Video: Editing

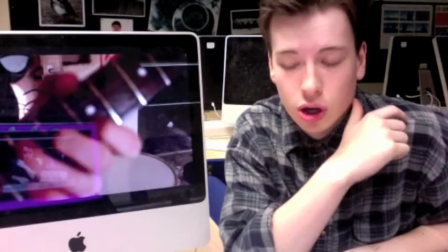2s
Yesterday I edited the first draft of my music video Pink Lemonade using Final Cut Pro X. Final Cut Pro X is the software I use when editing my AS product,
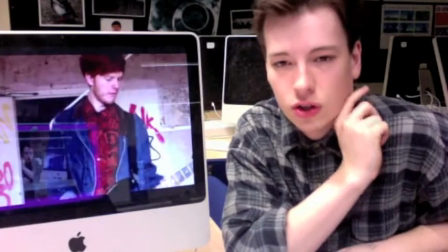10s
and hence I believe I am capable enough with it to exercise more of the complex ideas I had for Pink Lemonade.
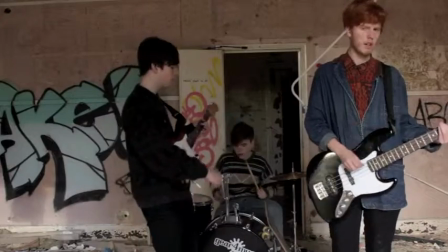16s
I began by placing the master wide shot from the hospital shoot so that there was a base for my music video.
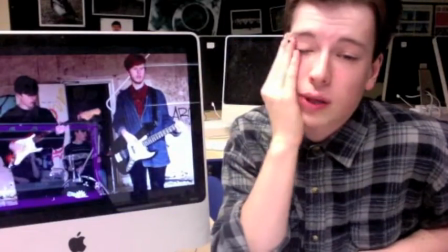22s
Using a wide shot of the band performing the song as a base was something I garnered from my music video research into Swim Deep's Honey.
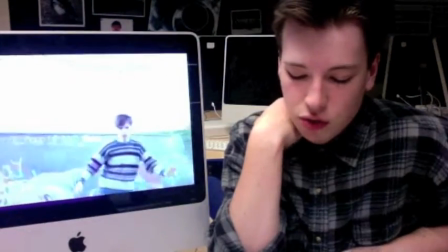28s
I then edited based on the storyboard I created. The movement
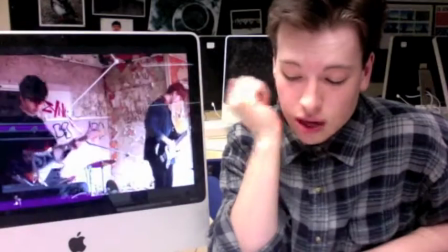34s
and framing of shots is similar to that of which I used in my planning, which suggests it was successful.
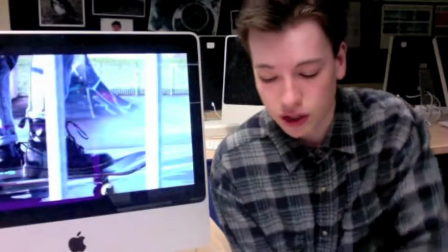41s
I feel editing as a process went well.
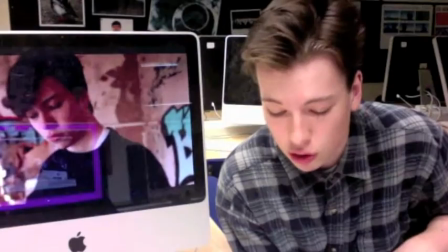43s
Editing to music was a fairly easy task, as I did not have to consider a concept other than my loose narrative of the breakup between lead singer and girl.
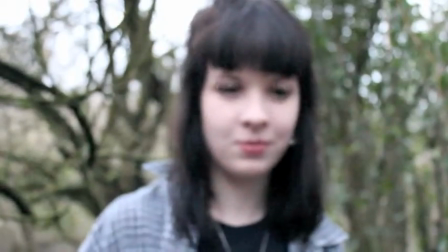50s
I attempted to show this by using shots of the girl on lines such as "The day your love comes to an end" and shots of the boy on "Waiting."
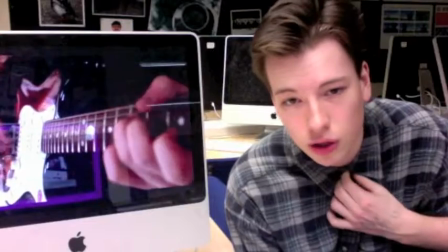58s
I also used shots of the girl in a positive mood and then directly followed them with shots of the boy looking away negatively to show that he was in some way affected by the girl's happiness.
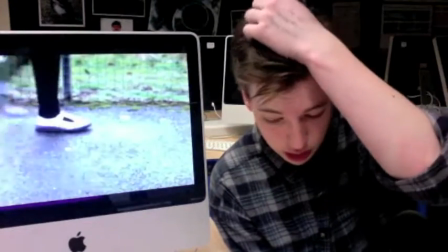66s
I conformed mainly to my storyboard for the initial shots so that I had a set design to edit to.
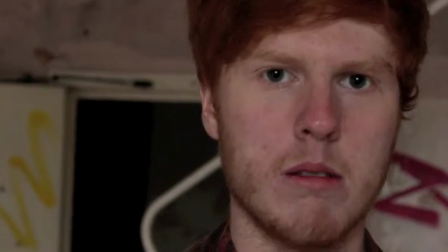72s
One problem I did encounter when editing was lip syncing. The lead singer was not the real singer of our song and had some problem learning the lyrics.
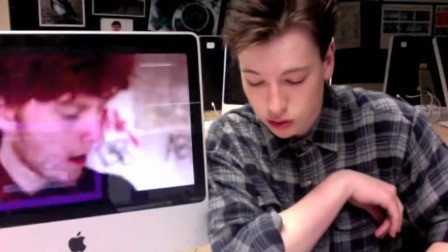78s
He was also not very expressive and didn't enunciate his words, so matching his mouth movements with the lines of the song was difficult.
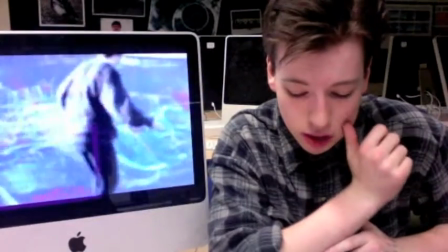87s
I overcame this problem, but it added a large amount of extra time to my editing.
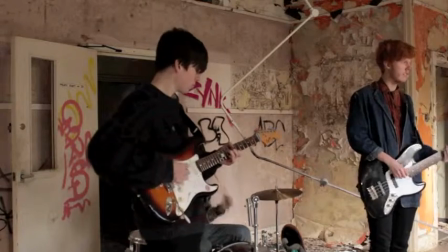92s
I found I had an excess of shots from my hospital video shoot, so that I was not wanting in performance takes.
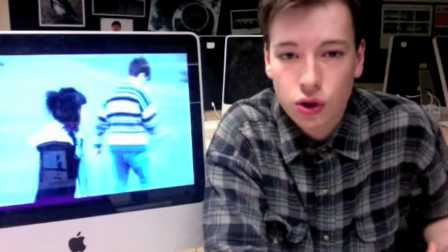97s
However, I could have used extra shots when filming the skating scenes,
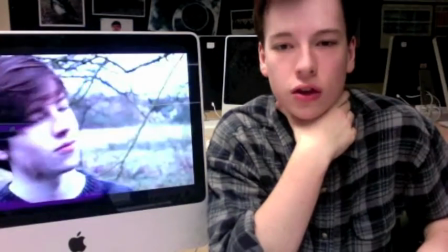101s
and this shows that maybe a poor part in my planning, as I didn't make an exact shot list when going for these shoots.
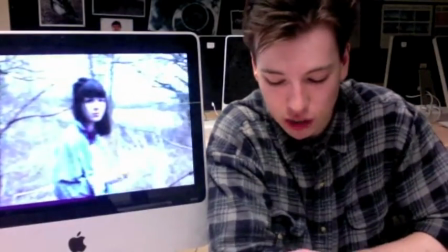112s
Whilst editing, I tried to conform to a set pattern of wide shot, mid shot, close up, mid shot, wide shot,
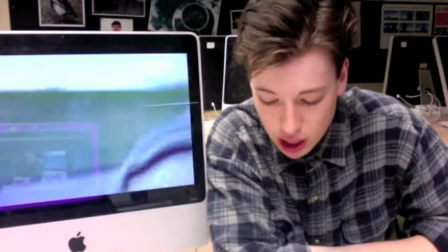117s
so that there were no sudden jumps in my video, as I wanted the audience to be carried through the song in a slow and languorous manner.
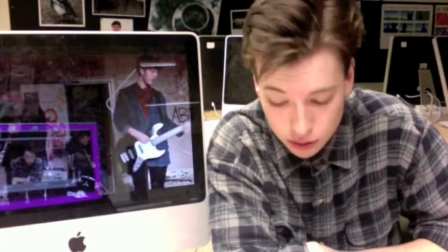124s
Another problem when editing was keeping the drums in time. The drummer in the shoot was told the wrong drum patterns, and hence most of the drums were out of time.
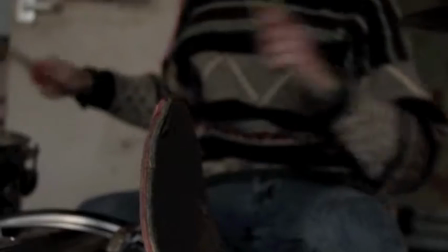132s
I got around this problem by cutting to different angles of the drum kit, so that many of the drum
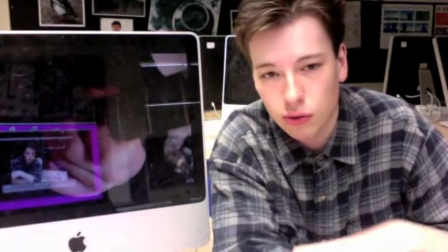138s
patterns or cutaways to drums were comprised of a number of different quick cuts, which I planned to do anyway.
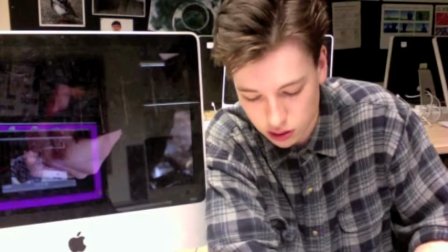144s
This also meant there were no shots of the drums in the second verse, and that shots were reused.
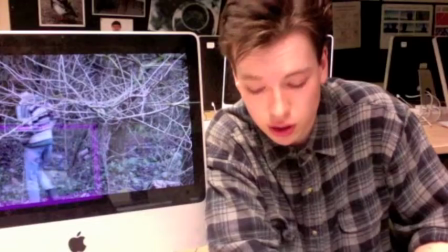150s
When editing, I always tried to cut on the beat to work with Andrew Goodwin's thought beats theory, so that the video was a visual representation of the oral textures within the song.
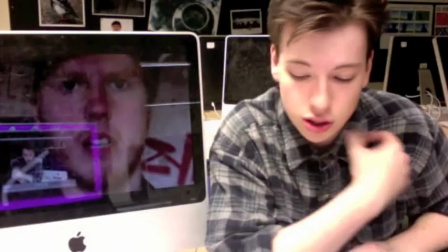157s
I also tried to utilise close-ups of the chorus to show the emotion of the singer,
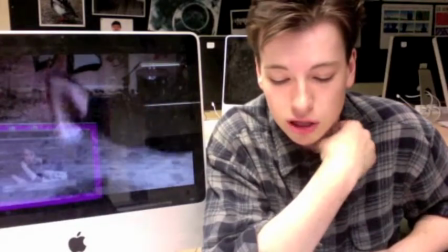161s
and lines such as "She tastes like pink lemonade" were paired with close-ups of the girl to display to the audience the romantic content, and perhaps also give an inkling of what the singer was feeling.
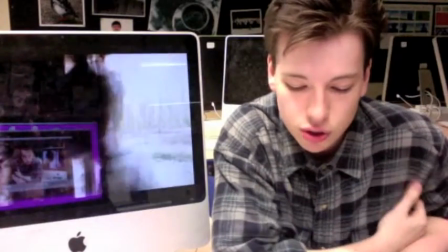172s
The girl was seemingly close and happy, but distant and unreachable. I tried to utilise clips that had moments of significance that visually paired with significant oral moments in the song. For instance, when the skater skates off into the first verse, and when the drum hits the ground as the last chord sounds out.
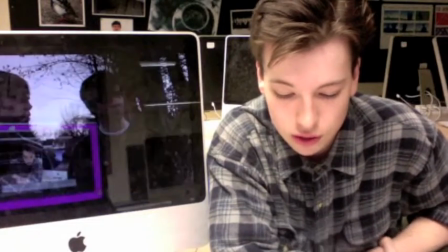187s
I also wanted to represent the song in an innovative way and use the drum patterns in the second verse with exceedingly quick cuts,
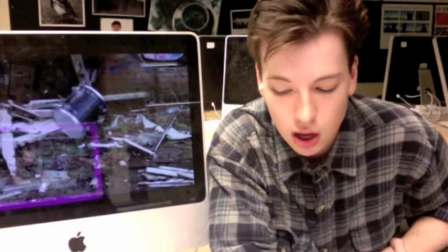194s
so that the audience may be stunned by the quick cuts and go back and watch again to figure out what was going on. I now plan to re-edit a final draft based on the comments of my target audience and media contemporaries.